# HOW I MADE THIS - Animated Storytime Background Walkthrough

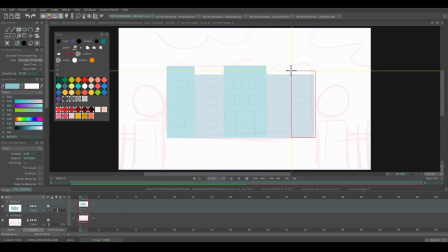0:00 Hey everyone, today I'm going to be walking you through how I made the first background for the new Storytime I've been calling Networking Nightmare. I chose the first shot in the Storytime since it's a pretty straightforward composition and I can focus on getting the look right.
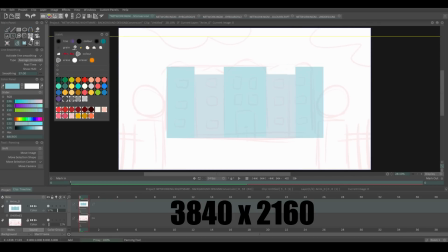0:16 The canvas size is 3840 by 2160 pixels and I'll be using my own brushes I made for TVPaint. If you're interested in the free brush pack, I've put a link to that in the description. Now in Ghost Stories Part 2 and 3,
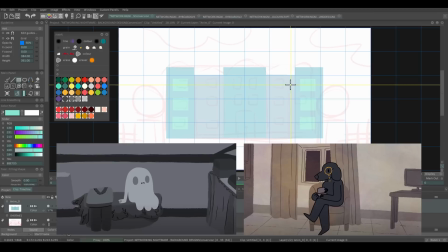0:32 I went for a simple flat colour background with small line details, which I really wanted to develop here.
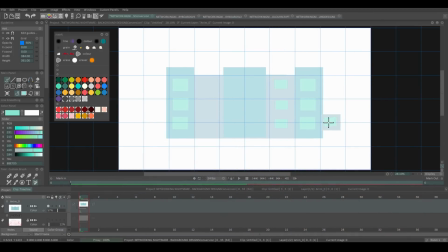0:38 This first background is also the style frame and sets the look for the rest of the animation, so I've got to make sure I like it before I move on to the rest. To start, I lower the opacity of the sketch to remind me of the layout I want, and use the filled shape tool to block out the main shapes in the image.
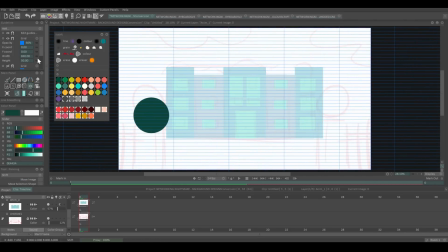0:58 I use TVPaint's guideline tool to create a grid that separates the canvas into 9 sections. If you haven't heard of this before, this is called the rule of thirds, and helps with drawing the viewer's eye around the canvas.
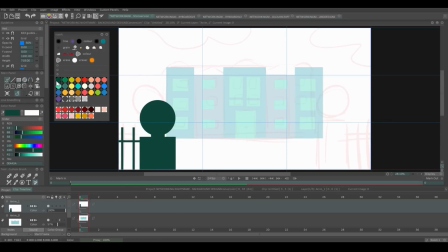1:11 If you have a point of interest in your image, like a character or object,
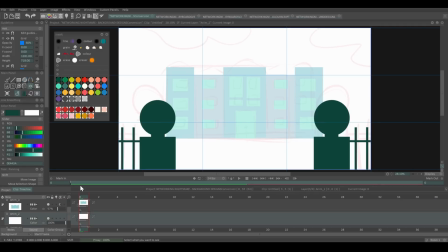1:15 it can be positioned along the lines or places where they meet for a stronger composition.
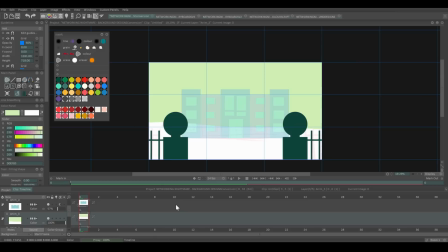1:21 I decided the fence and pillars in the foreground were a little high in the sketch, so I moved them down. In the final image, these pillars and fence will be separate from the rest of the background,
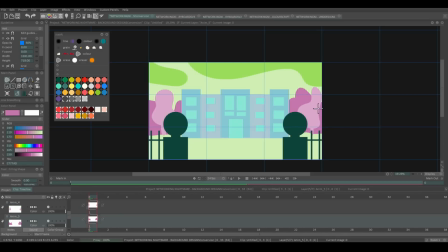1:32 so I'll be able to create depth if I need to adjust them later or add in a camera move. I then added some clouds and trees to take up some of the negative space around the building, since it did look a little bare.
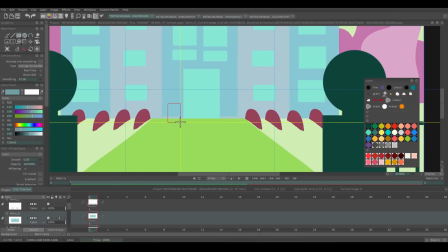1:45 I followed up with a path, bike stands, the card swiping pillar by the front door, and the roof of the building.
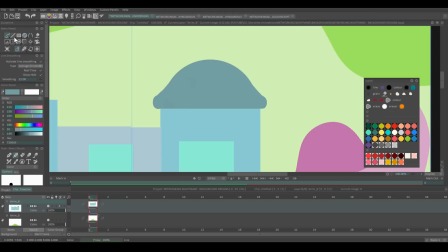1:52 I use the cut brush tool a lot to copy and paste segments of the design so it's a little more even,
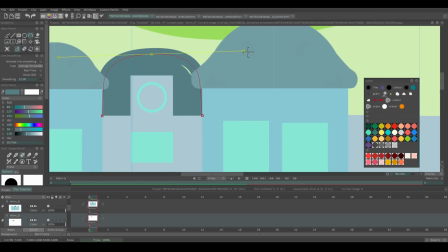1:58 and then the spline tool, which I barely ever use, to make some nice curving lines for the roof. Much better than if I'd done it freehand.
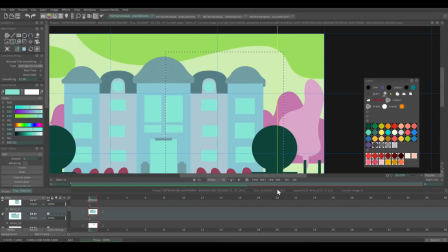2:07 By using a shape tool, the pillars and buildings are very straight and even, and lose a lot of the hand-drawn charm I wanted in the design.
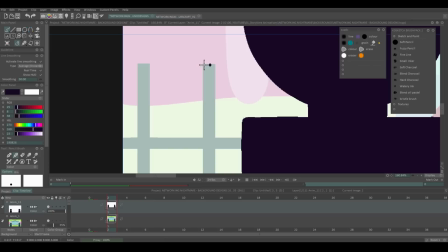2:17 I'd originally planned to use the shape tool to block and then go over everything by hand,
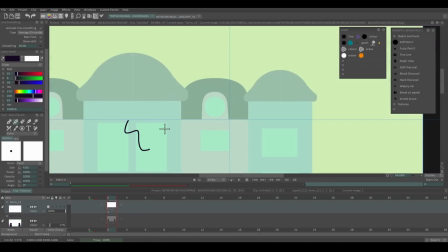2:21 but before that I wanted to see if the line work I planned to use would fit in with what I had done already,
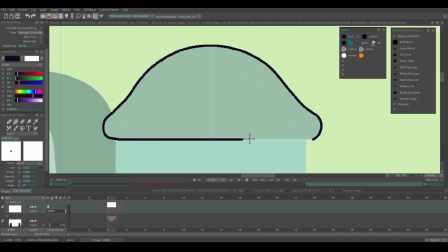2:27 so I didn't have to redraw it.
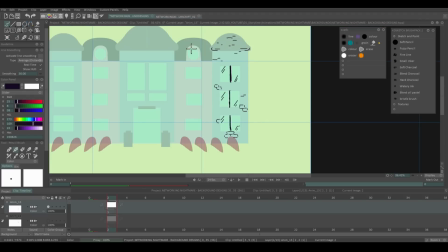2:29 Time is very precious at every stage of making an animation, so if there's a shortcut or way to save time, I'll do it.
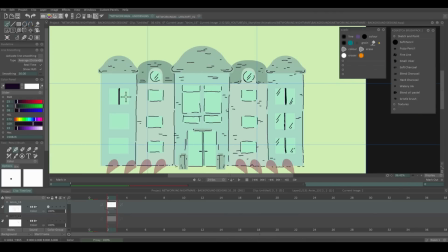2:38 The point of a style frame is to really figure out what works and what doesn't.
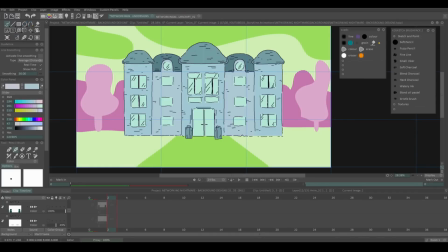2:43 So while I liked the composition and the line work did match well with what I wanted to do,
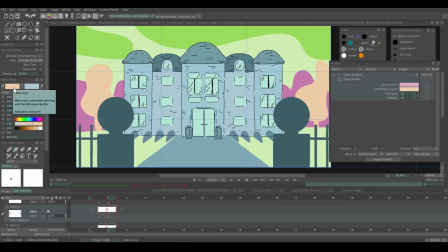2:48 I knew that in all future backgrounds I would start off blocking shapes in grayscale, so I could check the tones weren't too similar before I added the colours on top.
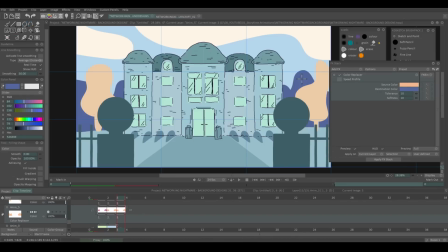2:57 To fix this, I then used the colour replacer tool in TVPaint to experiment with different
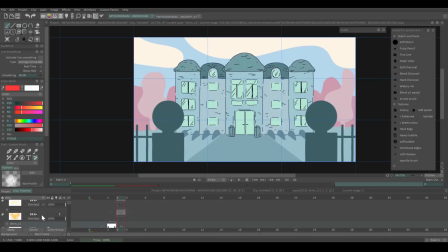3:03 variations and referred back to the colour script regularly to see how the final background and my plans matched up.
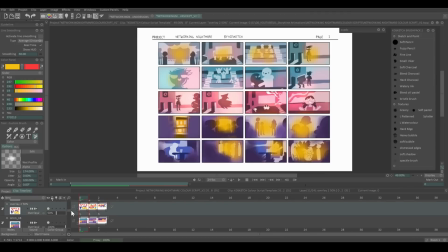3:10 In the colour script, I'd made sure to keep all my layers separate and with their original blending modes.
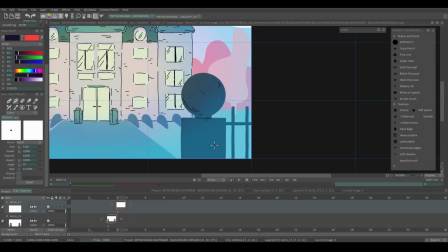3:17 If I just merged everything down, it would have been much harder to recreate the colour combinations I'd used before.
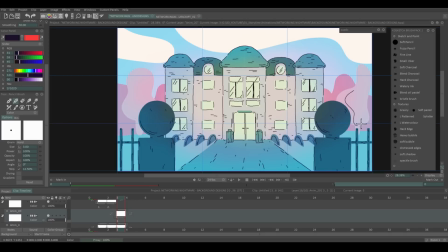3:23 As I went along, I kept adding in more line details and some texture with the grainy brush from my TVPaint brush pack.
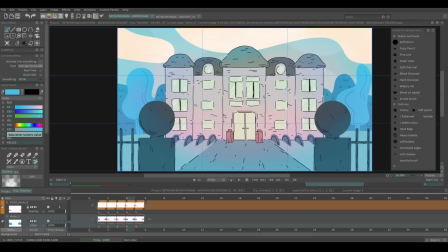3:32 Once I decided on the placement of lines and I was happy with the texture and the colour,
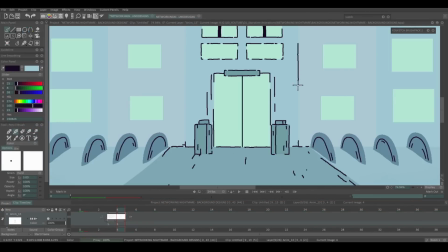3:37 I went in on a new layer and redid the line details to be a little more polished,
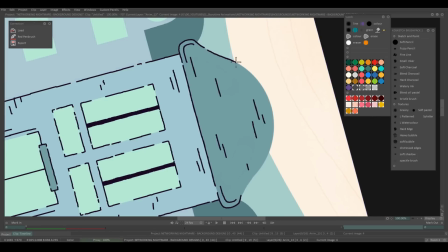3:42 but they've still got that slightly wobbly hand-drawn charm I wanted.
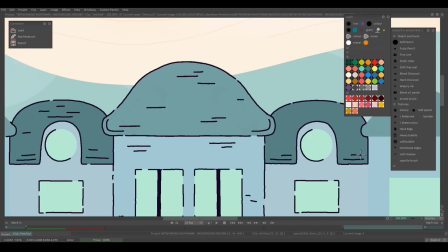3:50 Overall, I'm really pleased with the look of this background and I'm excited to see how the rest come together for this animation.
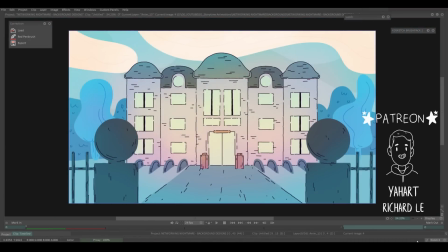3:57 Thank you so much for watching. As always, if you have any questions, leave them in the comments below and I'll be back with another video real soon. Bye!